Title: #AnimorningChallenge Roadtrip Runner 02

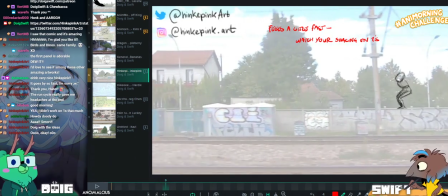2816s
I think it's probably I think it's less the pelvis and more the upper body,
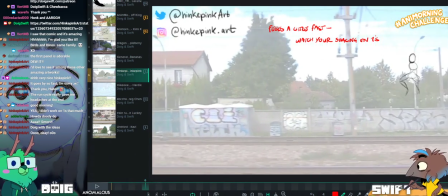2822s
but I think the pelvis also could do with just its arcs being smoothed out a little bit.
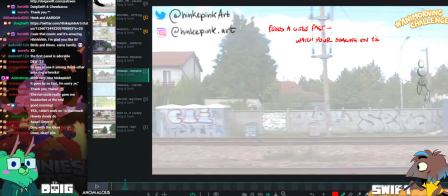2828s
Let me use my special technique here.
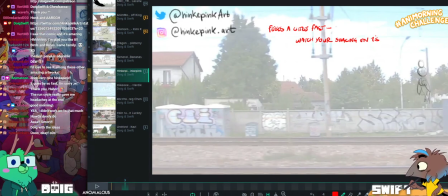2834s
Add to sketch. Okay, so
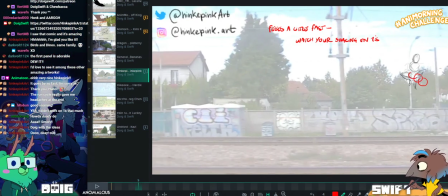2841s
we can trace the movement path here. So that's basically the same.
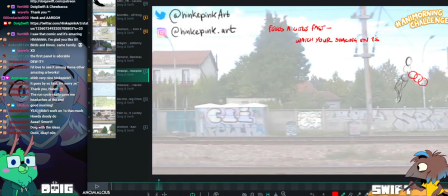So it feels a bit like it snaps backwards here.
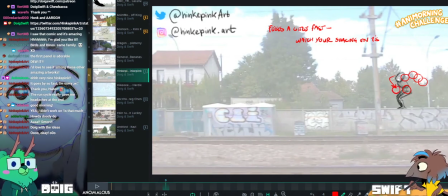2860s
Whereas we probably want it to continue this smooth path downwards. And when you are...
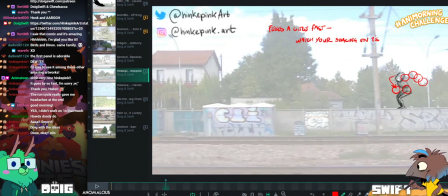2866s
In fact, let me do that in a different colour. That would be good, wouldn't it? That'd make it easier to see what I'm talking about.
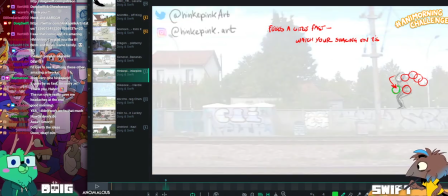2876s
Would it though, if the...
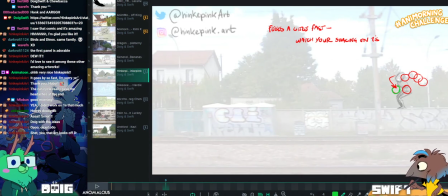2879s
It's tricky because you're tracking the arc, but the arc is moving constantly to the right. Is this more like a perception thing?
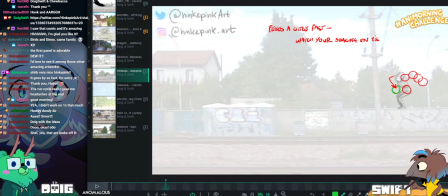2889s
Like it would probably work like it is there in reality, but on screen in animation, you'd want the arc to be smooth for the eye.
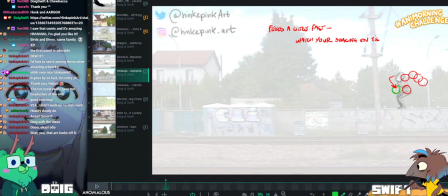2897s
It's simply that if you're setting up an arc to go in a particular direction, you don't want one frame out of place.
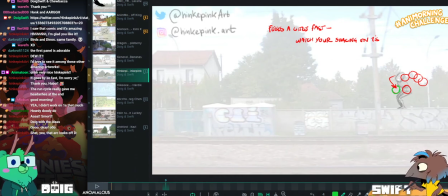2903s
Yeah. Because regardless of if the background is moving or not, that will still make the arc not feel right.
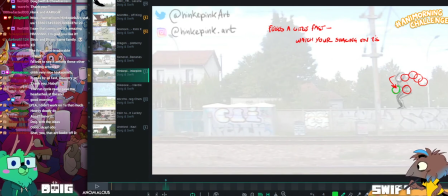2911s
I just mean that point in space where the green circle is has moved to where the red circle is because of the movement of the train.
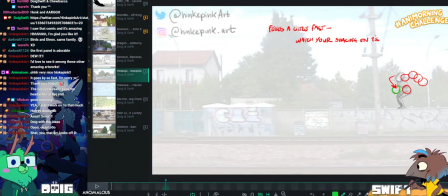2918s
Yeah, but then you have to account for that in every single other frame. Okay. Which means that the arc would still make sense with itself.
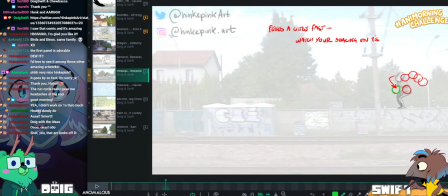2925s
Okay. Like you wouldn't have that one frame. Like you could land here and then have it pull backwards on the next frame.
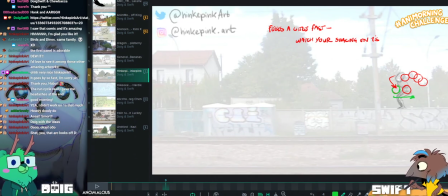2933s
Yeah. To show that now you've landed on something, you're going to be pulled backwards. Okay.
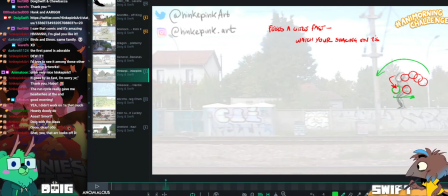2940s
But because you set the arc up to do this, I think it's going to feel off unless you complete that arc.
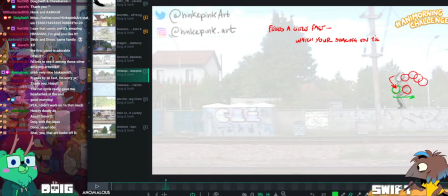2949s
Okay. If that makes sense. I'm just reasoning it out.
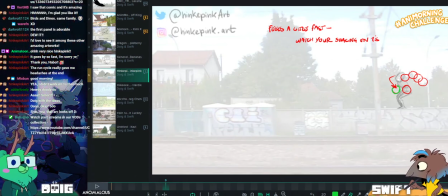2957s
And I think also when you're up here, rather than having two positions in this very top one not moving,
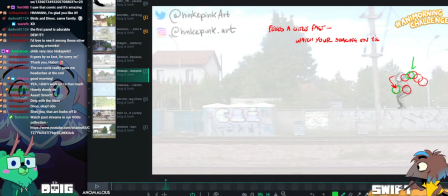2967s
you probably want to just edge one over a bit to keep that movement going
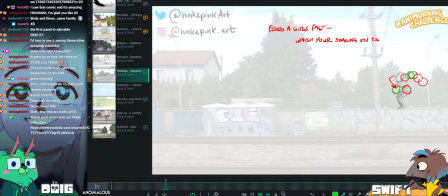2976s
so that you're not suddenly stopping in midair.
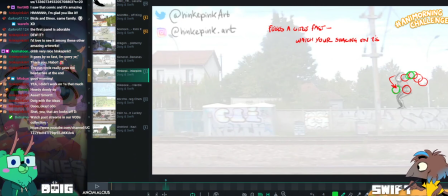So, I'll just put watch art.
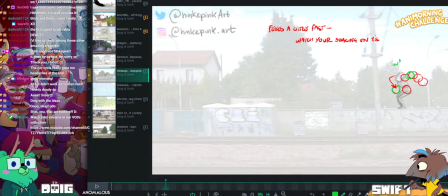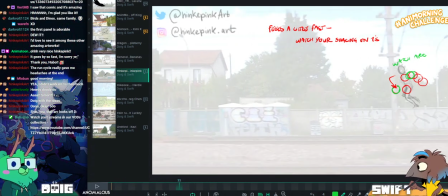3000s
Let me then take that off screen.
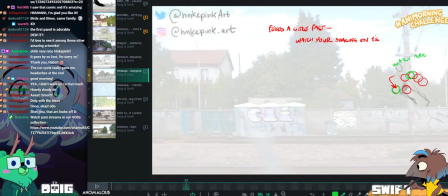And then you have this nice spring forward.
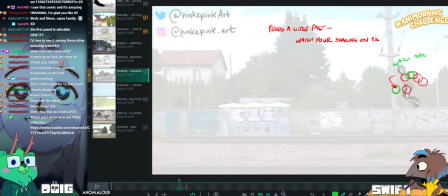3013s
You see now the feet, when they land, are tracking real nice on that wall.
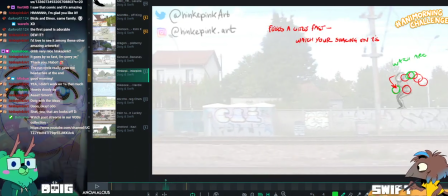3019s
Mm-hmm.
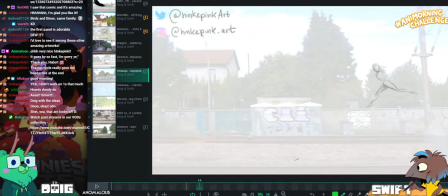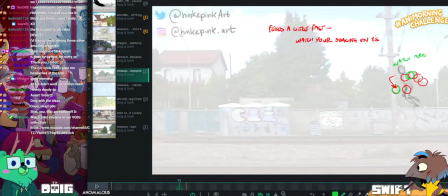3027s
I think the spring forward here, you probably just want a few more frames, like maybe an in-between between this and this,
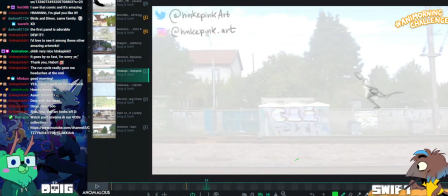3035s
to again just smooth out the arc a little bit. This spring is so nice. I really love these positions that you have going on.
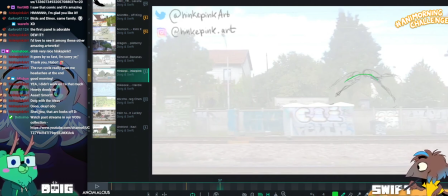3045s
Like really, really nice line of action going on there.
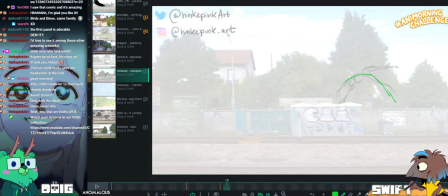3053s
And you can kind of see the line of action animating as well, which is super nice.
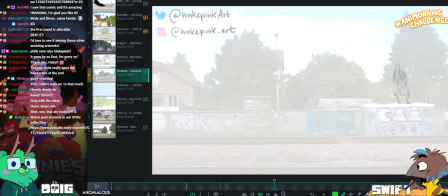Again, super nice positions here.
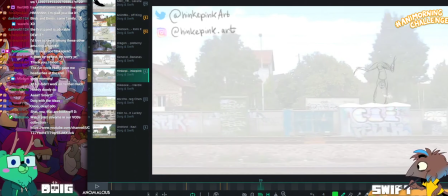3065s
Probably just need a few more in-betweens, which is really tough because the more drawings you do,
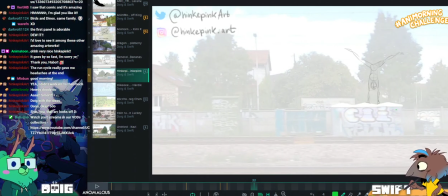3072s
like, obviously, the further off screen your person's gonna be. Yeah.
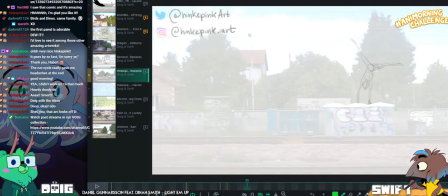3079s
So, I think Mike's right when he says it might help to start a little bit further along the wall so you have the frames to spend.
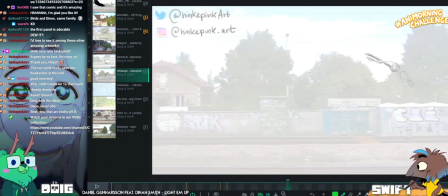3090s
And then this arc is really nice. I think it just feels a little bit fast.
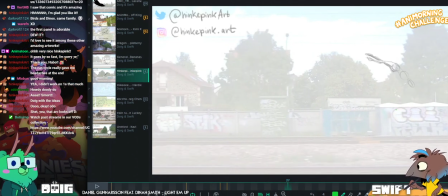3095s
So we have 1, 2, 3, 4 to get to the landing. 4 frames on ones is like really not very much time at all.
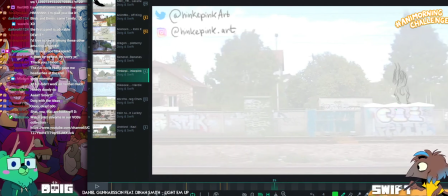3108s
So probably you want probably at least 6.
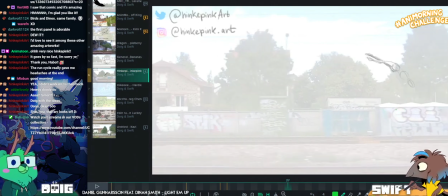3113s
This arc is gorgeous though, so if we do the same thing we did last time,
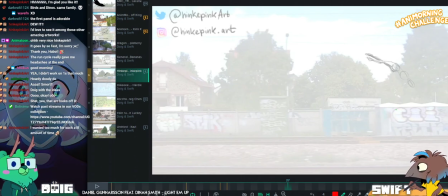3122s
and I'll just do your frames in red.
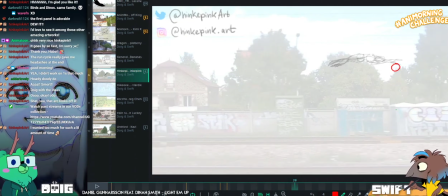3128s
Look at this nice arc.
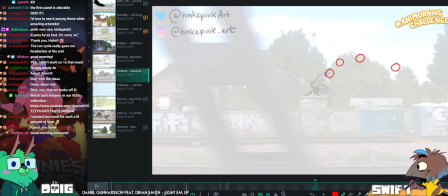3134s
It's even got a nice bit of ease at the end. And then landing is here. So we have like a little swoop.
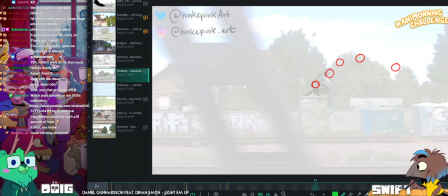3145s
I'd probably just add in like...
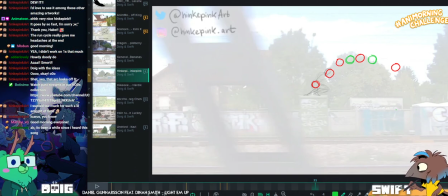3151s
Hold on.
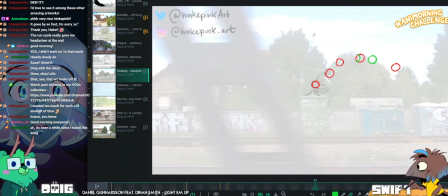3161s
You could get 2 frames in there, potentially, to add a little bit of easing.
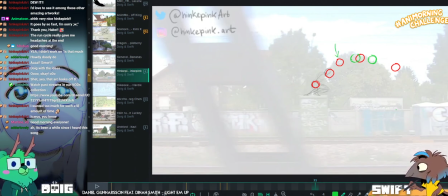3170s
You might need to change the position of this one, potentially, so we can squeeze a few more frames in.
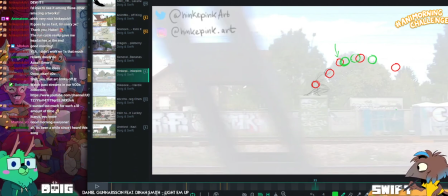3180s
Or maybe you can just push it a little bit closer, so that the easing stays towards the center.
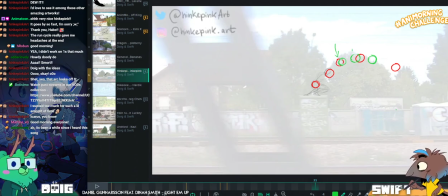3195s
So, plus frame.
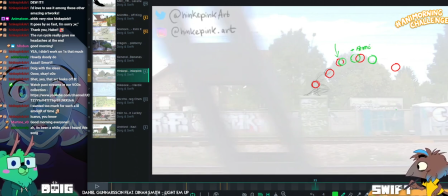3201s
Plus frame.
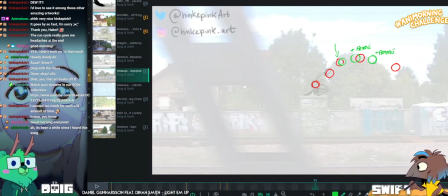3206s
Again, the hard thing being that when you're doing this with the footage underneath,
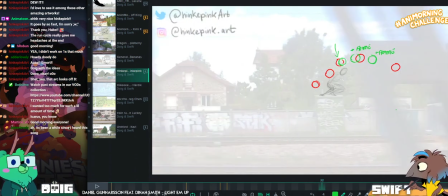3211s
that's going to put you 2 frames in the future, which means that the platform you're landing on is going to be here now.
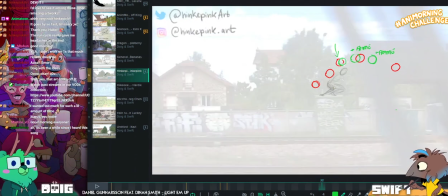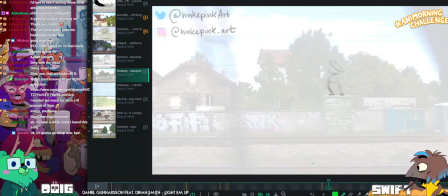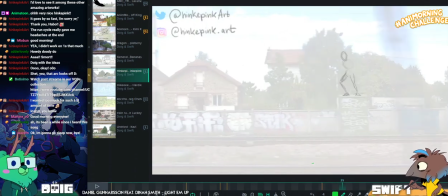3229s
And then we have them getting up. Look at this head smear.
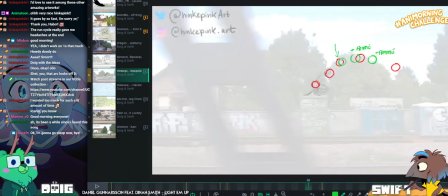3235s
Yeah! Smeared a head! Cool.
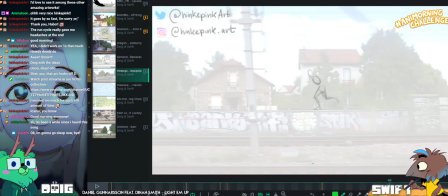3243s
Okay, Wave, Nido. Night night, Wave.
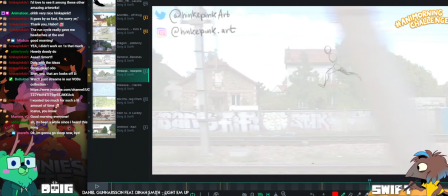3251s
I think I'd be tempted here to point the toe a little bit more here.
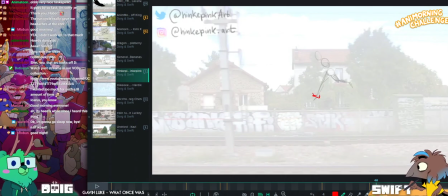3258s
And then brace the foot up for landing a little bit more here. But that's my cartoon sensibilities coming out.
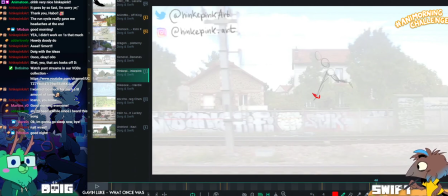3267s
Like, you might want them to land a toe first because it's more graceful. So that's like a super subjective thing.
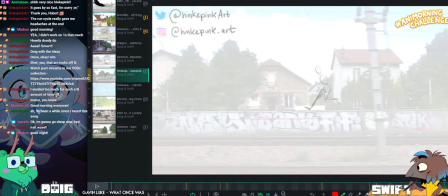3273s
Take it with a pinch of salt.
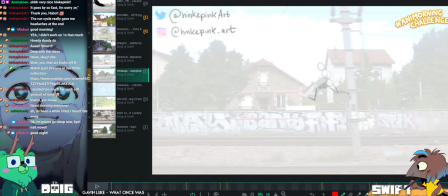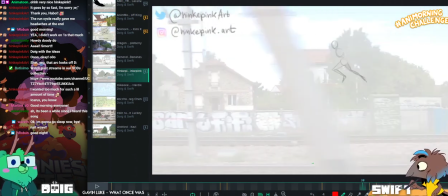3292s
This run is feeling pretty nice at the end too. There's something in
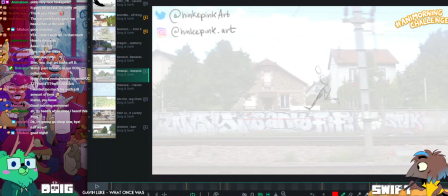3299s
this position here where I feel like they could be like leading forward a little bit more.